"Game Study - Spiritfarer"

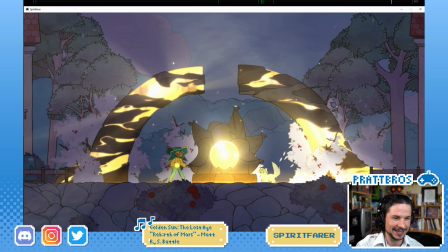I think there was one frame where you could see two of them. Yeah, right there. You can see the other hat.
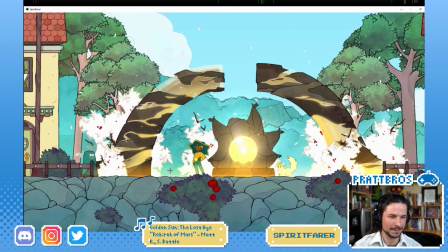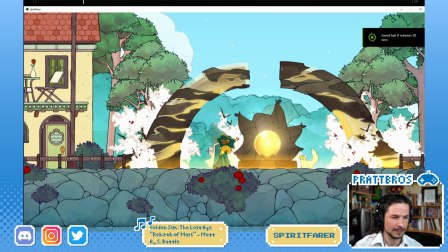And then the double jump. I did want to take a quick look at that. Yeah, look at that double jump.
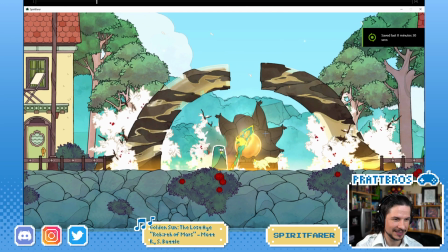So cool. So you have the character jump. We talked about this earlier.
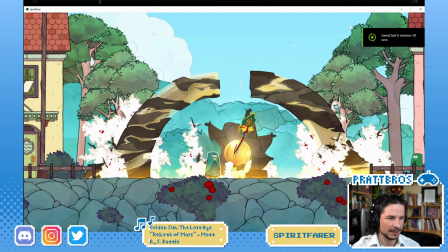Nice straight line of action going through the line. Even the line in the other leg here, this one, lines up with the fist. So everything kind of pushes through. This arm here comes back there.
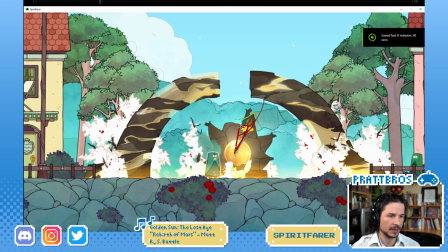So it's creating these wonderful triangles, which just create more motion, more it pushes our eye to focus on where the character is going versus just limbs in every direction.
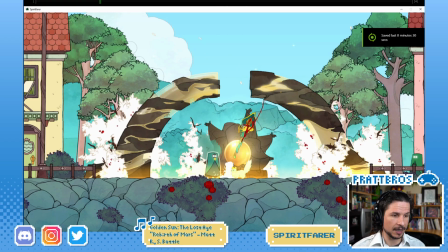If, for example, that arm that's back here, you could place it wherever you wanted. You could place it maybe back here as the character is jumping. But the problem is now this creates two lines.
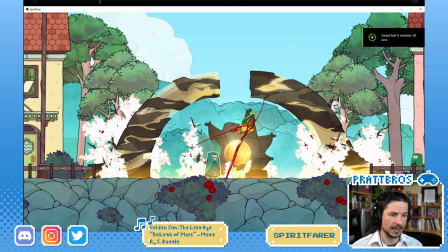It creates a line down here with, if you follow that leg, and now a line back here, which creates an image that is very unfocused, I guess you could say.
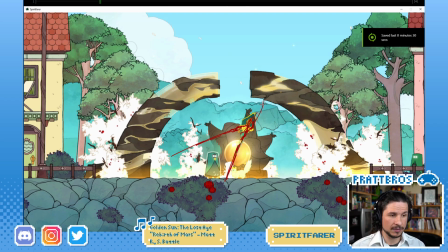We want all of the audience's attention over in this way, in this direction where the character is jumping. So, to help with that, they just move the arm down.
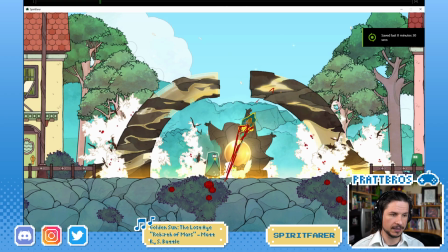And now you can see how that focuses the image there and allows it to widen up at the top, bring our attention over here. It's the same thing as when you're posing out eyes.
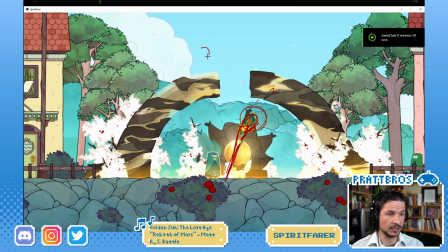So if you have a character looking in a direction, you really want the audience to look in that direction. You don't just keep the eyes in the same size and just looking over and the brows just even.
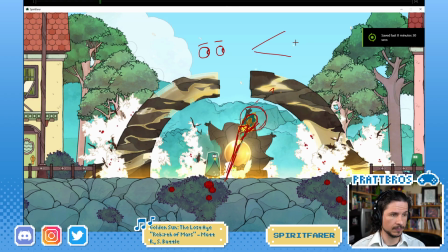That's not interesting. You open it up. You do this. So one eye would be a little smaller. The other eye would be bigger. Something like that. And now that leads the eye.
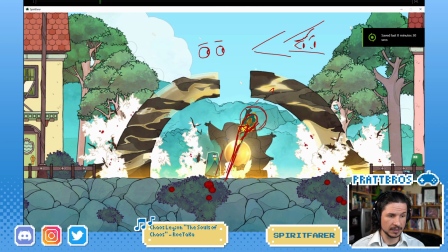That's what they're doing with this pose. They're leading the eye forward so that the audience or the player isn't brought back to the back behind the jump. They want to expand it outwards.
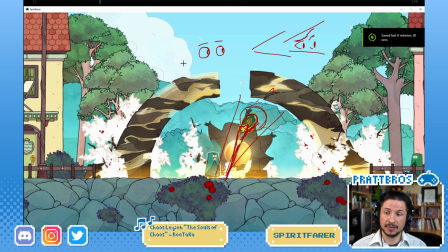When you're posing hands, do you use the Master Cup spread controls, or is it best to pose each finger? I pose every finger. Well, let me put it this way. I will pretty much never use any master control except for one,
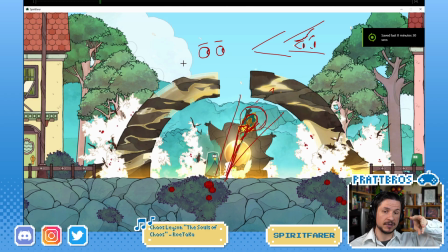which is, if your rig has it, the Master Cup control. That's the control that bends the hands this way. This helps give the curvature of the knuckles, because knuckles are not flat. Knuckles are curved, round. So you want to round those out.
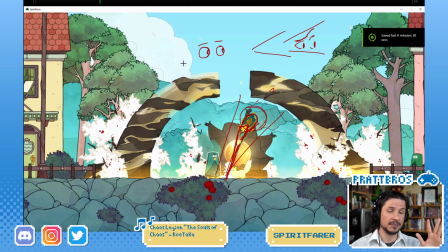You can do it manually, but I find the Master Cup works pretty well because those knuckles tend to move kind of together. For everything else, I pose the hands manually. I will never use a master grip. So if you have one control that closes the hand like this, no, never use it.
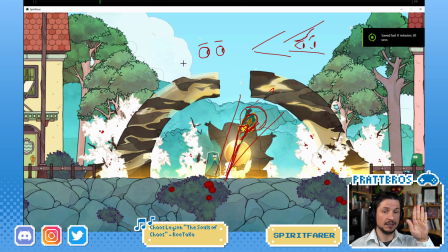If there's a master spread doing that, no, never use it. It's only the control that controls those knuckles right here. Not the fingers, just the knuckles. So that's my preference. Some people do like to use master controls.